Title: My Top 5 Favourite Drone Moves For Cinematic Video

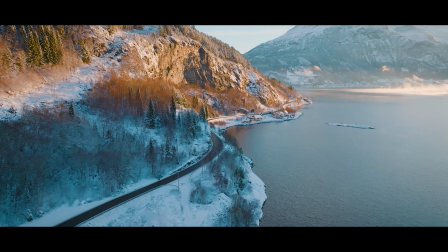[0:00]
Hi guys, in this video I'll be sharing with you my top 5 favourite drone moves to make your videos look a lot more cinematic. And I'm going to start right now. So just before we start with this video and talking about cinematic drone moves, let's talk about a couple settings that we can change in our drone to instantly make our videos more cinematic even before we take off. And the first one is all to do with your color profile. Now, a color profile basically is how your drone records color and records video.
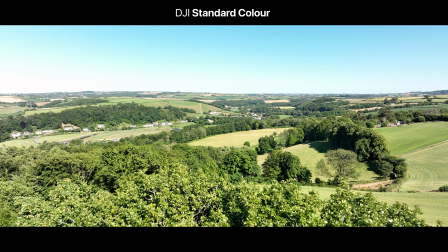[0:36]
As default, your drone will be set to either standard or vivid, which is great in most situations, but it doesn't give you much flexibility over exposure or color, which is why I recommend filming in a log profile.
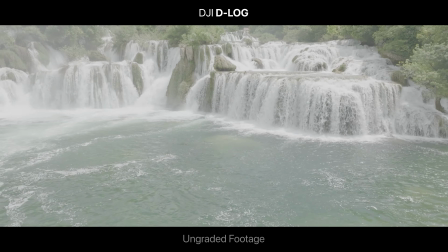[0:48]
A log profile basically allows you to film a greater dynamic range when it comes to exposure,
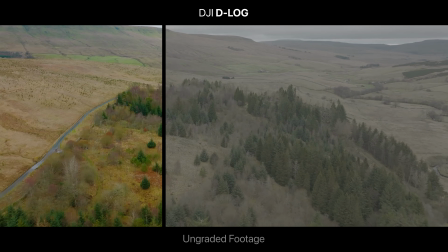[0:52]
but it also is a flatter profile, so it allows you to color grade in post-production.
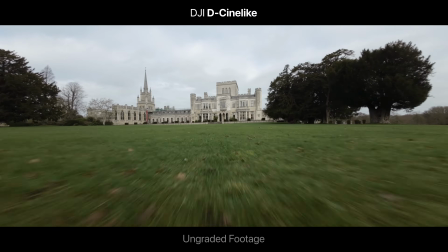[0:57]
Now, if your drone doesn't have any sort of log profile, then you can film in a semi-log profile, like for example in DJI,
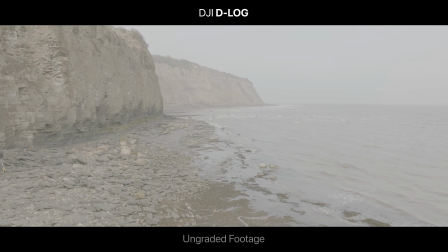[1:04]
D-Cine-like, which is like D-Log, which is DJI's log profile, but it's not quite as strong.
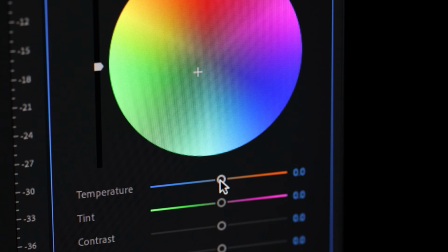[1:10]
So it doesn't have as great of a dynamic range or as much flexibility when it comes to color grading, but it is certainly better than the default standard or vivid mode. Now, if you'd like to learn more about how you can color grade log profiles, I have my video here, or I'll make sure to place it just below the like button. The other thing I would change is your frames per second.
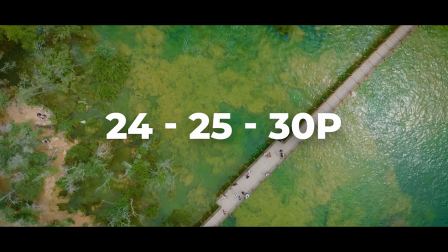[1:29]
As standard, the likelihood you're shooting at either 24, 25 or 30 frames per second, depending on what region you're shooting in.
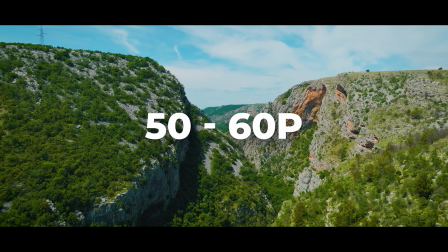[1:36]
What I recommend changing it to is 50 to 60 frames per second. What this will give you is it allows you to extend or shorten your clips depending on how long you want your clip to be.
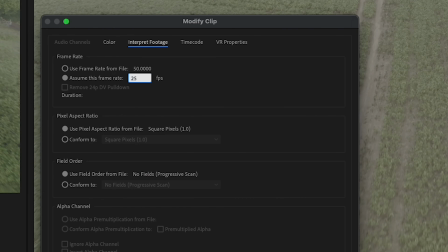[1:46]
I often shoot at 50 frames per second, then interpret it into Premiere Pro at 25 frames per second, so my clips are twice as long. Firstly, this will give you more reach on how long your video is, but it also lets me film in slow motion, which is really nice, especially if I'm tracking subjects.
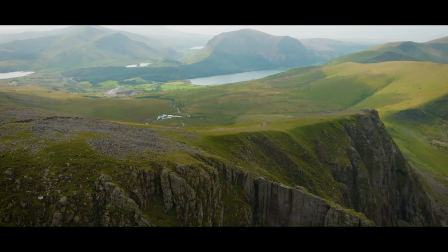[2:02]
So once you've changed your color profile into a log profile or semi-log profile, and you've changed your frames per second, let's talk about our first cinematic drone move, which is called the orbit shot.
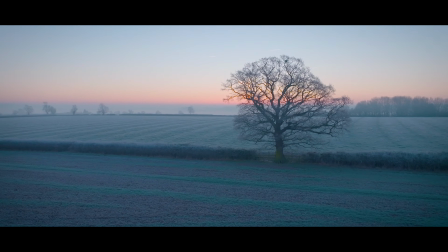[2:12]
An orbit shot is a dynamic flying maneuver where the drone rotates around your subject.
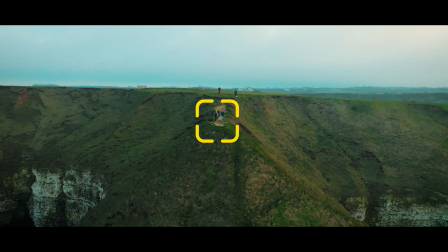[2:18]
As the drone revolves around your subject, you can gradually reveal the scene to your audience.
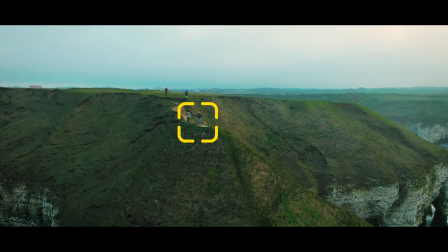[2:24]
This adds a dynamic motion to your footage, which can be maximized further by tilting the drone as it performs this maneuver.
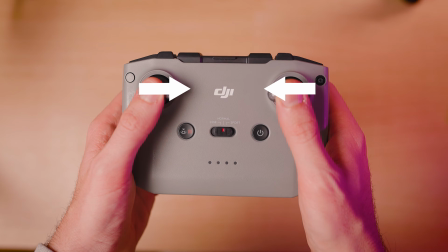[2:32]
To fly an orbit shot, fly the drone left while rotating clockwise,
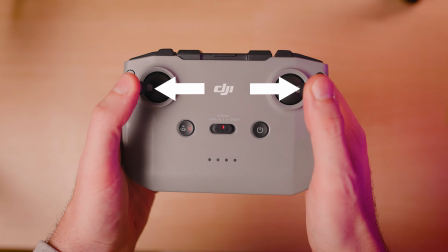[2:37]
or fly the drone right by rotating anti-clockwise. This will allow you to orbit in the direction that you want.
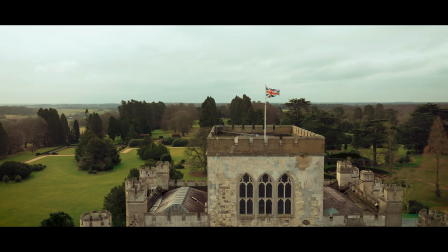[2:45]
Depending on the size of the subject, you can also rotate at different speeds and distances,
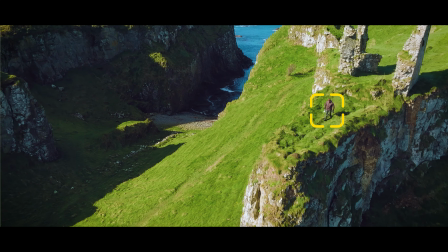[2:51]
making sure to keep your subject in the center of the frame. This is definitely one of my go-to shots,
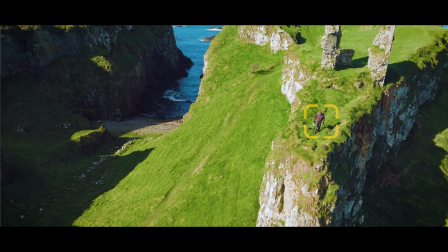[2:57]
as it's great for establishing a location as well as focusing your importance on the main subject. Now, I love using the orbit shot, and in fact, I actually use it in almost every single video I make. It is great for establishing your scene, but also focusing on your subject at the same time. So let's move on to shot number 2, which is called the tracking shot.
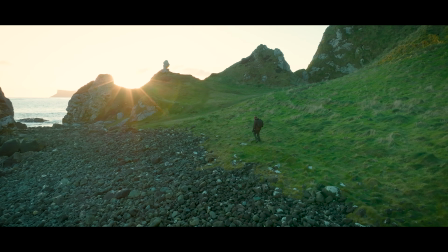[3:19]
The tracking shot is a great shot to use when you have a moving subject, and it's great for capturing your audience's attention.
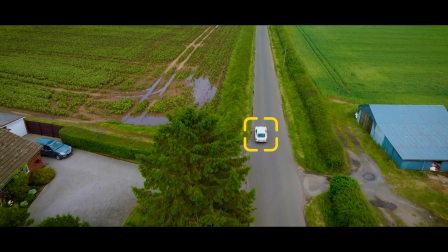[3:26]
The basic move of the tracking shot is to fly alongside your subject while keeping the subject in frame.
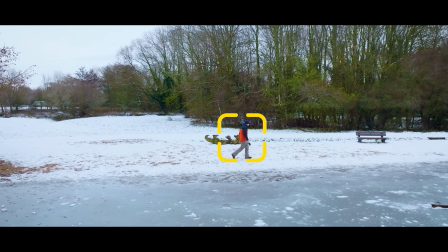[3:32]
You can do this while flying forwards, sideways, or even backwards. Just keep an eye out for potential obstacles.
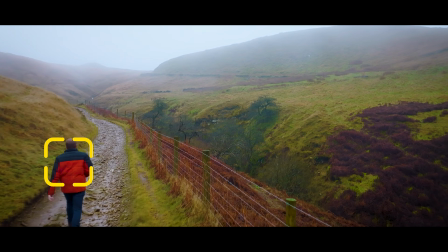[3:38]
You can also allow your subject to overtake the drone, or for the drone to overtake your subject for a different type of an effect.
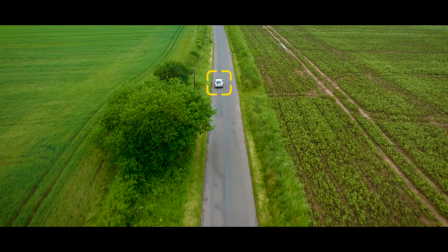[3:46]
Depending on the speed of your subject, like for example a car, you may need to place the drone in sport mode to keep up with the pace of your subject. Now, I love using the tracking shot, especially when there's any sort of moving subject, either someone running or, for example, there is a car in frame.